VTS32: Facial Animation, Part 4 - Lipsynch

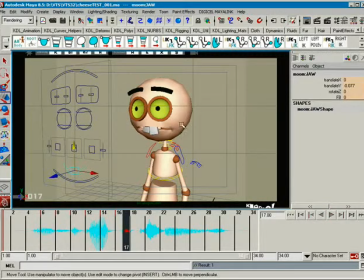20:58 In fact, it's so quick here. It's only one frame. You can kind of skip right over it, because stop and think about it. You can say, forgot the cheese. And you don't really open your mouth very much. So you can actually leave the mouth sort of static right there as far as the jaw goes.
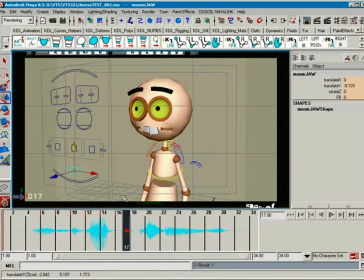21:10 If you want to open it just a tiny little bit, maybe you could. Okay? And then we close it down again, because we're going to make a ch sound. And then the E. And then, of course, an S. He's not going to be closed all the way.
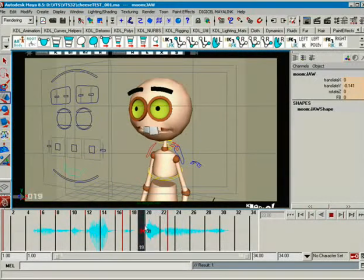21:30 And this is the E part right here. It's the ch, E. So, okay, that part right there of the waveform is not the E, but it's the ch sound. So, forgot the, we'll delete this key right here.
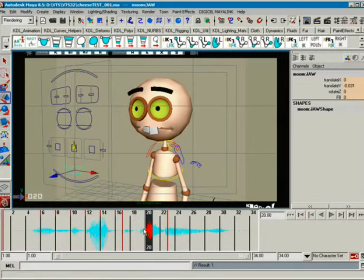21:44 We'll close it up for the ch. And then the E, we'll get it open. All right, get it open there a little bit. And then we see as it diminishes right here in the waveform, you can do the same thing with the mouth.
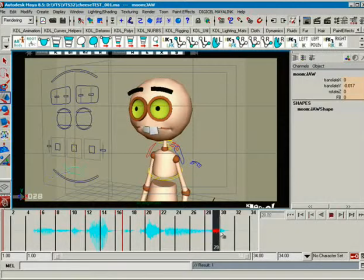22:03 And then for the S is right there, okay? And then you can just relax right there back up to the close, okay? So now if we take a look at this.
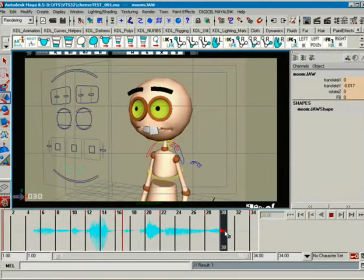22:18 The thing here, I opened the mouth a little bit on the S, but I did that wrong. I would leave it a little bit more open on the E and close it up on the S, and then relax up, okay?
Cheese.
And see how that's slowly closing at the same time this E is descending?
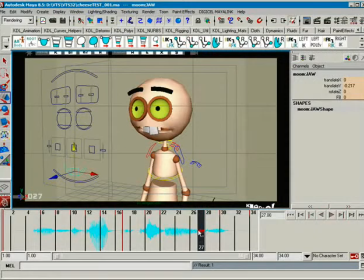22:36 So that's what we're after here, okay? Let me go ahead and make a preview of this, and we'll pop it in the edit, and you can see what it looks like. You forgot the cheese.
You forgot the cheese.
Okay, so that's pretty close. I mean, just see how simple that was, and it's kind of on track, you know?
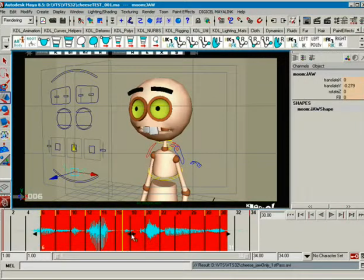22:55 The one thing we notice is that it is a little late, so I'm going to go ahead and do like I was going to do before, just have everything kind of hit a frame or two.
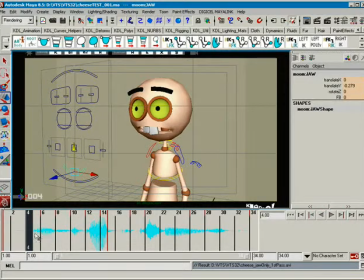23:03 I made it 2 frames sooner. For some reason, Lipsynch just feels better that way. So, all right, so there we go. I pretty much hit it. The forgot part is a little flappy right here.
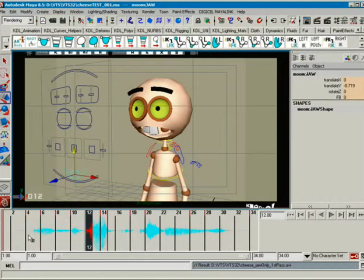23:18 Now, one thing about sliding stuff when you're working if you scrub and try to listen, you kind of get ahead of yourself. So I'm going to take it back to where the sounds were, because when you scrub, it feels a little bit different. It's easy enough to slip it back when I make a preview.
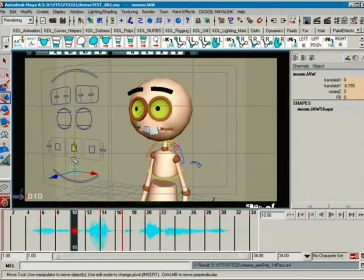23:34 I think the open on the fur is just a little too much. I think it's just a little much, so it was a little flappy in there. There we go, a little bit better. All right. But I know it's an open because the mouth, you know, it's making a sound there. It's a little bit better. Now, you can't go off the waveform absolutely, but it's a good little guide, you know.
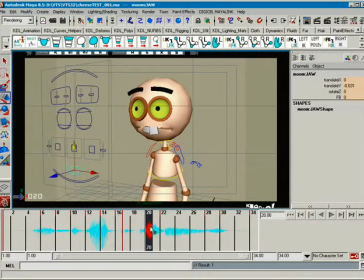23:54 Like here, the ch is not an open mouth sound, but it's a strong one because it's a lot of release of air. So you go ch, and the back side of it is the mouth opening, okay? But the front side of it is the mouth being closed and held closed,
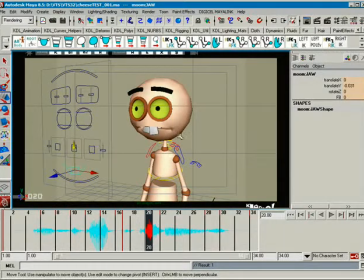24:06 and this hot spot right here is the air coming out of the mouth, okay? So as the air comes out of the mouth is going to open up, all right? All right,
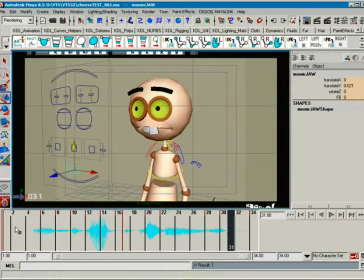24:21 and this is all, you know, this stuff is all linear. It's nothing special, but it gets you on the path. It's structure. Remember, my big thing is structure, then detail. Structure, then detail. This is the basic of structure. We're going up and down. We've got one channel. I am animating one channel only.
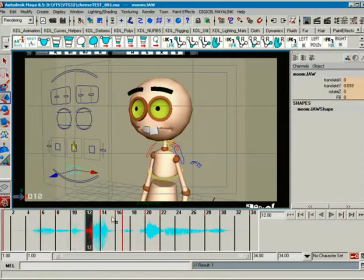24:40 If you look over here in the channel box. No keys on anything else. No forward and back, none of that other stuff. Let's not get tied up with all that stuff yet, okay? The important thing here is to get your structure in place, because if your structure is good, then you can start laying things on top of it really easily. All right, so we got that. So let's go ahead and start adding the in and out, the wide and narrow.
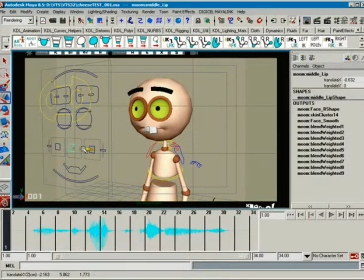24:59 The controller for that is this right here. In, out, okay?